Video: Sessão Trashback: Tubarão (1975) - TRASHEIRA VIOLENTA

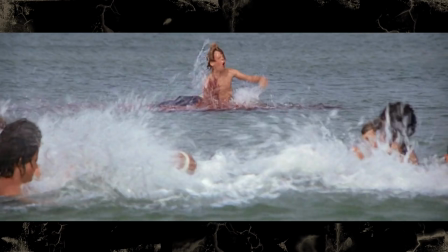Tipo a morte da criança no começo, que tem até umas fotos da produção. mas essas cenas nunca foram lançadas em lugar nenhum, nem como conteúdo extra porque o Spielberg achou que iam ser pesadas demais pro filme acho que a cena mais pesada de efeito no filme é a morte do Quint no final
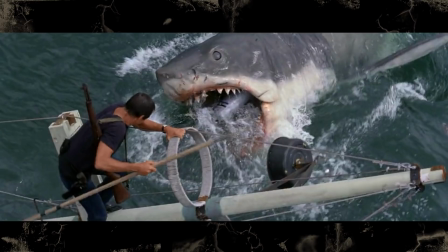e a própria explosão do tubarão e os efeitos do tubarão são bons quando eles aparecem o bicho é realmente muito grande e bem convincente
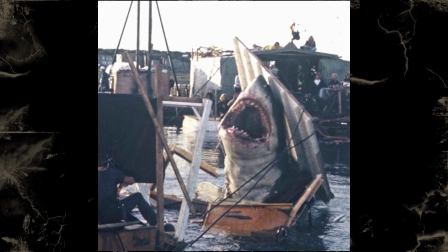eles tinham três animatrônicos na produção um que era o corpo inteiro e os outros dois que eram só uma lateral o lado esquerdo e o lado direito do tubarão e o fato mais conhecido desse filme é que os animatrônicos paravam de funcionar constantemente Deixaram todo mundo na mão E por isso eles tiveram que improvisar
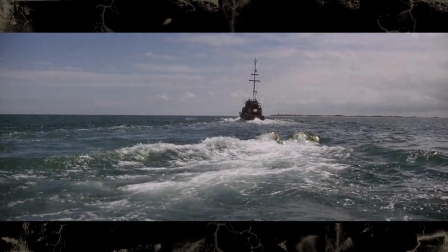E aí a gente entra no aspecto da produção desse filme Como ela foi muito problemática Começando com o Spielberg insistindo em gravar no mar de verdade O barco que eles estavam fazendo a filmagem Até chegou a afundar em certo ponto Pra gravar cenas do ponto de vista do tubarão debaixo d'água O diretor de
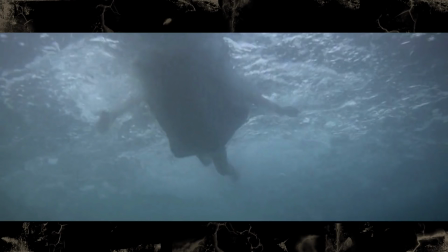fotografia teve que inventar um novo aparato Pra conseguir ter toda essa movimentação Porque eu acho que isso não tinha sido feito antes Tinham filmes que já tinham cenas debaixo d'água Mas era tudo muito estático Isso eu acho que foi uma das maiores contribuições técnicas que esse filme fez pro cinema. E claro, o tubarão animatrônico parando de funcionar fez com que ele não aparecesse tanto quanto o diretor queria no filme. O que na verdade ajudou a criar muito mais atenção. Eles tiveram que sugerir a presença dele de outros jeitos. E aí entra o ponto de vista do bicho debaixo d'água, a trilha sonora tensa, e tem até algumas cenas que ele agarra algum objeto que tá na superfície e isso que representa ele ali.
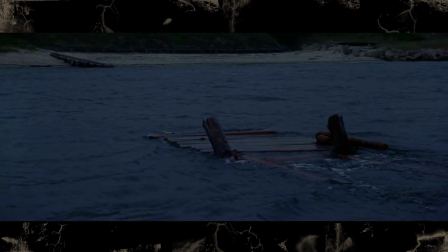Tem os pedaços de madeira na cena noturna com os pescadores, e os três barris que ficam mostrando onde ele tá sem mostrar ele no ato final do filme. Eu acho que isso acaba sendo bem eficiente, porque se mostrassem o tubarão logo de cara, não ia ter tanto suspense assim.
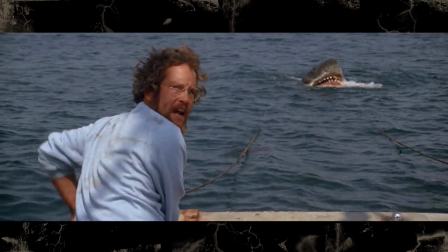Essa falta de tubarão deixa as cenas que ele de fato aparece muito mais impactantes.
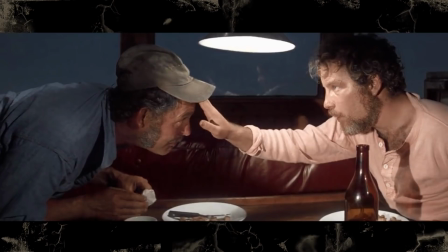A produção também sofreu um pouco com a bebedeira constante do Robert Shaw, que fez com que ele desenvolvesse uma rivalidade real com o Richard Dreyfuss, que interpretava o Hooper. E o Hooper ainda é bem interessante, porque ele é um personagem que morre no livro e que ia morrer no filme, mas que ele acabou sendo salvo pelos próprios tubarões.
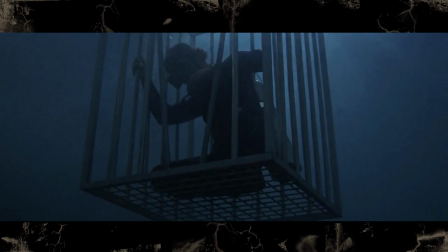O que rolou foi que no final do filme ele desce na jaula pra tentar injetar o tubarão com uma parada lá pra matar ele, ou sei lá.
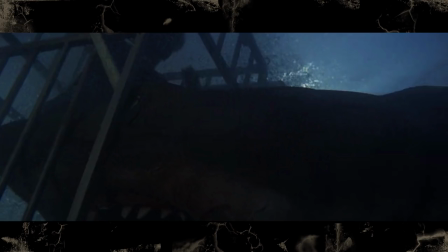Mas essa cena na jaula foi gravada de vários modos diferentes.
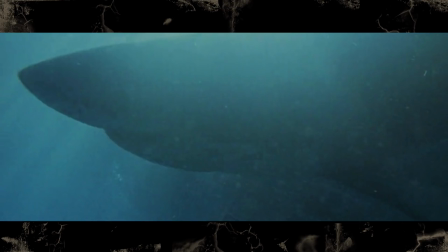Um desses modos eles gravaram com tubarões de verdade no mar, usando uma jaula menor e um dublê anão, pra fazer o tubarão parecer muito maior do que ele era de verdade.
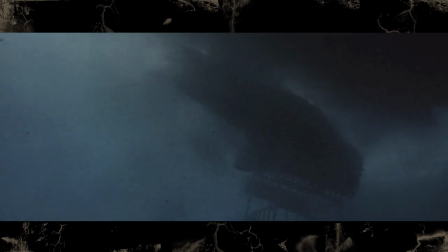Só que o tubarão ficou preso em cima da jaula, o dublê meteu o pé pra salvar a própria vida, e eles acabaram gravando essa cena do tubarão rolando em cima da jaula vazia.
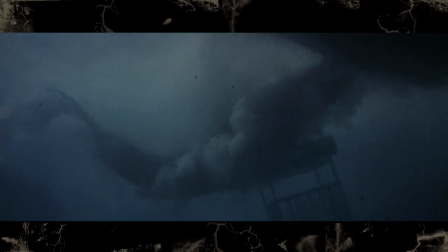O Spielberg achou essa cena tão incrível que ele decidiu trocar o final do filme pra fazer o Hooper sobreviver,
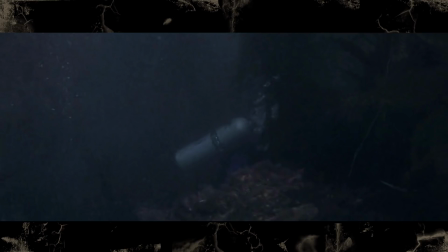fugir da jaula e se esconder no fundo do oceano, só pra eles poderem usar esse plano sem ter erro de continuidade. E pra fechar esse vídeo com uma curiosidade aleatória que não afeta tanto a análise assim,
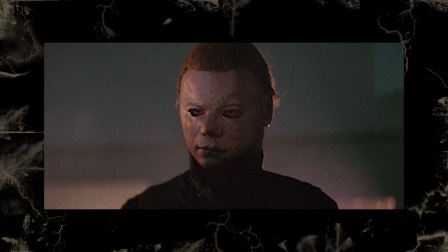um dos dublês de mergulho do Hooper era o Dick Warlock, que é conhecido pela galera do terror como o Michael Myers em Halloween 2. Olha só que fato interessante, mas na verdade nem tanto assim. Enfim, gente, é isso daí que é Tubarão do Spielberg. Não tem muito o que concluir aqui, então eu vou só repetir o que eu falei na introdução. É o melhor filme de tubarão já feito. Dificilmente vai ser superado, visto os filmes de tubarão de hoje em dia. Foi um filme importante pro cinema e muito influente. É um clássico não só do terror, mas do cinema em geral. E é um filme que eu acho que todo mundo tem que assistir. Então é isso, pessoal. Encerrando a Shark Week com o filme de tubarão mais importante de todos. E acho que é isso. Até a próxima.